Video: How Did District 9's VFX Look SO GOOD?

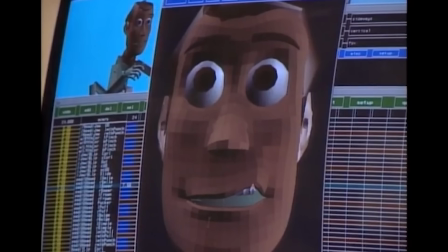This is a really fantastic system that's been refined since Toy Story. so for many years and it's pretty much standardized at this point for most
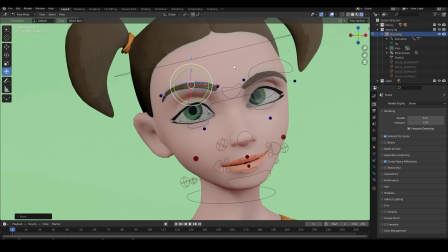projects so what the animation team did for the prawns is take this exact facial rig from a human model and remap it one-to-one onto the prawns
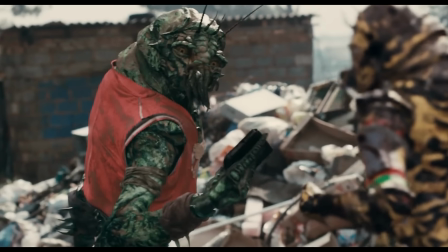faces this meant that under the surface the prawns emotions were now completely driven in the exact same way that humans emotions are and this is despite
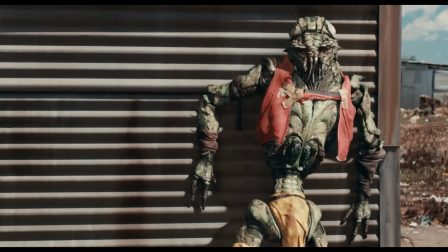them having completely different features so now if you pulled up the handle that would normally raise a human's eyebrow it would create that exact same movement on
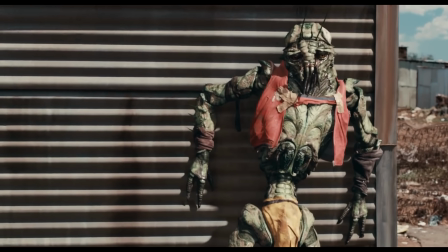the prawn and even though the prawn doesn't actually have any eyebrows for it to move around,
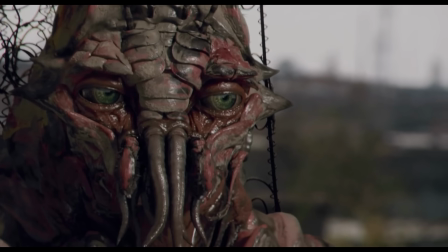you still get those secondary movements such as wrinkling in the forehead and the slight widening of the eyes.
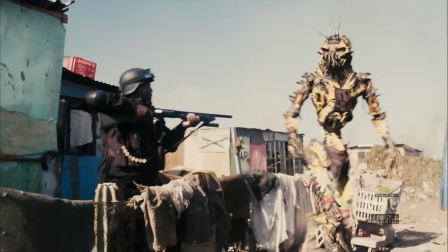And this is genius, because when we combine this with their more humanoid facial design, it meant we could really understand the emotions of the prawns, even though they're something so alien from us.
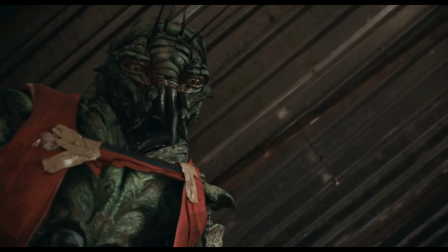But this came with further issues, because now the prawns were starting to look too human, and despite all the glimpses of humanity you see in the prawns throughout the movie,
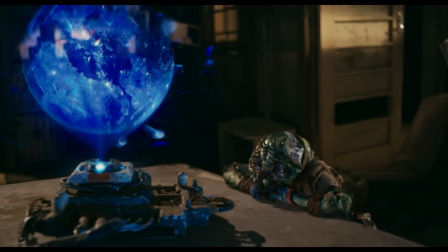the prawns still had to be very alien aliens and not the types of aliens we see in stuff like avatar so this is
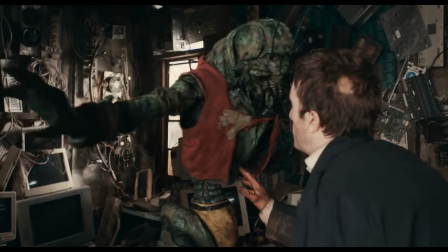where the final touches of the prawns came into play they wanted the prawns to have a lot of secondary animation that could be used to widen the gaps between their human
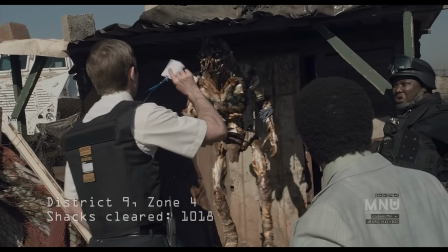and their alien sides so they gave them these tentacles on their chests which they called chesticles and they made it so that
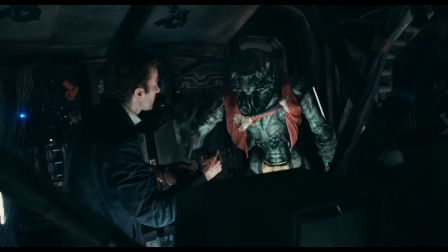there was always a level of ambient animation to them and had them have their own little life of their own like whenever a human would come near them the
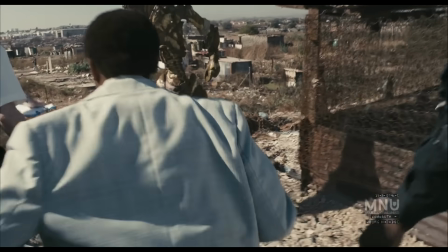chesticles would reach out and then sort of pull back again in like a defensive fashion and then to finalize the alien look they would
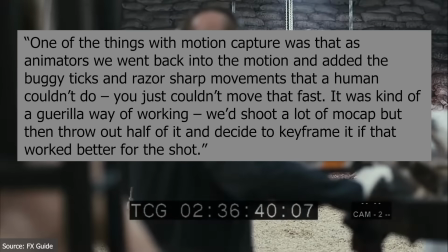add these sort of ticks and razor sharp movements that only bugs could make and all this just came together to further drive home that alien nature and the real genius of this
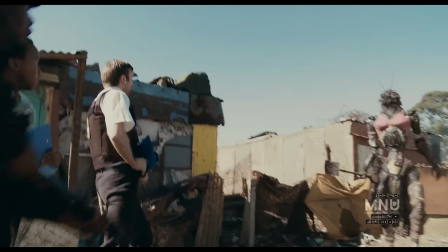was that by making all these super alien features only the secondary elements secondary to the more human facial animation stuff it
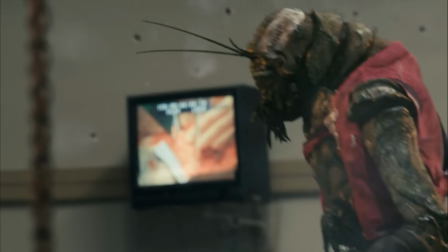means they don't detract from any of the human elements of their performance and instead only emphasizes the alien side because
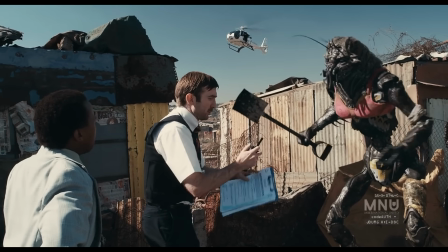the secondary elements are much less critical to a human performance than the obvious more primary human elements.
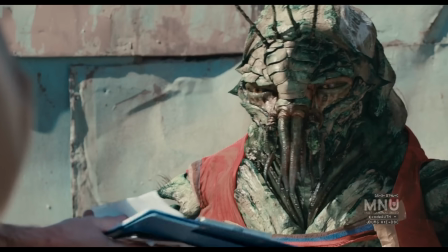And all of this is how the artists perfectly walk the line between an alien that is too alien and an alien that is too human.
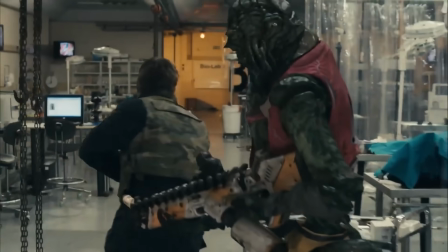Now, this brings me to one of my favorite parts of District 9 and that is its weaponry.
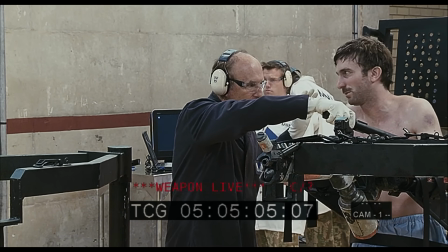This film has some of the most creative and awesome weapon effects I've ever seen.
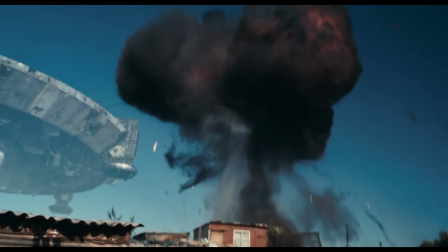I love this explosion which has a lightning storm raging within it and all these brutal weapons that just blow people to bits Or even how
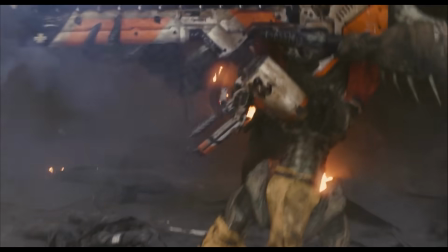just all the weapons kick up dust every time they fire leaving these smoke trails in their wake It's just fantastic to look at and I always find myself
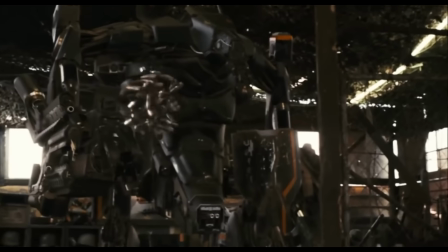coming back and checking this stuff out But what's really interesting about the weapons in this movie is they kind of actually break the movie's own rule Because these
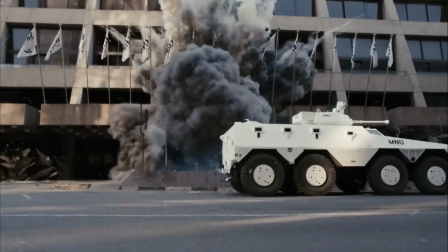weapon effects are actually kind of being put up on a pedestal There are multiple shots throughout the movie that are basically just dedicated to showing
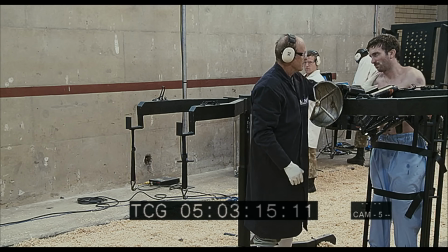off these effects and going, look at how cool these are. In fact, there's this whole test sequence in the middle of the movie that is just literally a display of the cool weaponry.
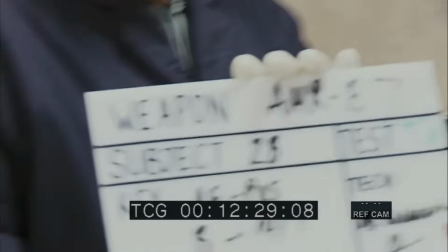So why is it that all of this still feels really natural and in tone with the rest of the movie?
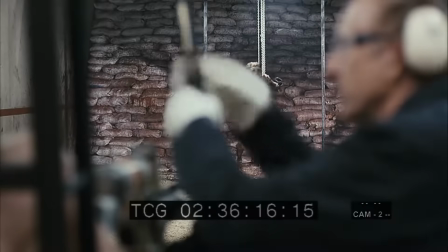Why don't these weapon effects feel more out of place if they're being put up on a pedestal? Well, I think something very clever has happened here.
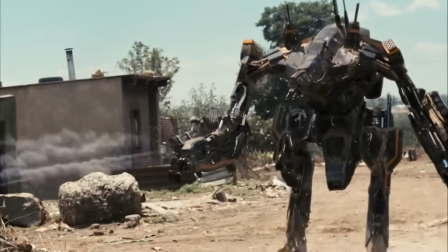Despite how important they are to the plot, the weapons are still treated like they're just another thing in this world.
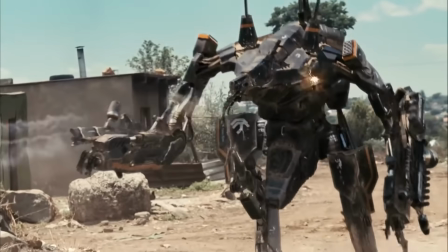So let's look at effects like these in other movies. So typically, creative combat effects like these would be a pretty huge deal in the movie.
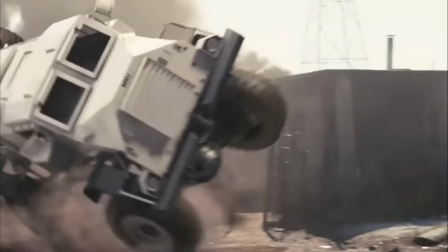Usually in sci-fi movies, everyone tends to just have the standard laser gun of some kind.
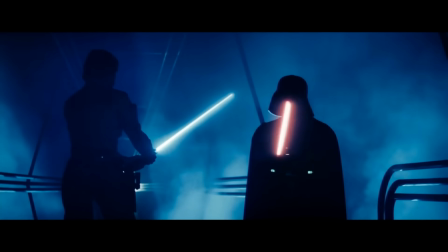And then when there's a really special weapon, that would usually be a very big moment in the film. This could be seen most often in superhero movies.
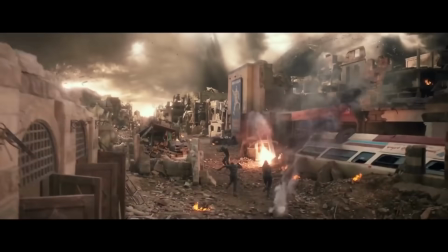When someone like Storm from the X-Men uses her powers.
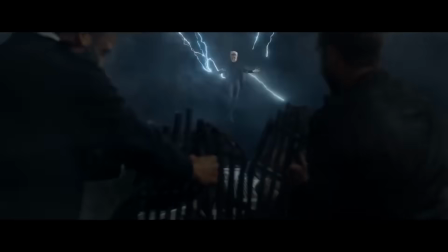Whenever she calls down a thunderstorm, the music swells and the camera cinematically films her with all this awe and majesty.
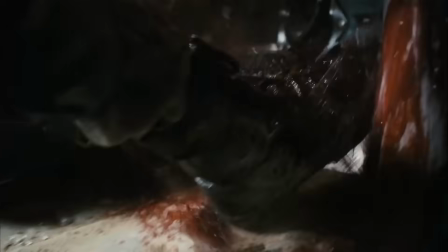And it's supposed to be a very big moment. But when District 9 does this, despite having whole shots dedicated to showing off the effect, it still feels super casual.
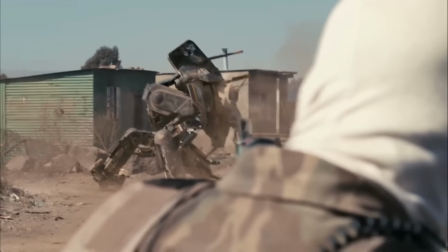They're not depicted with any reverence and it's certainly not a very big deal.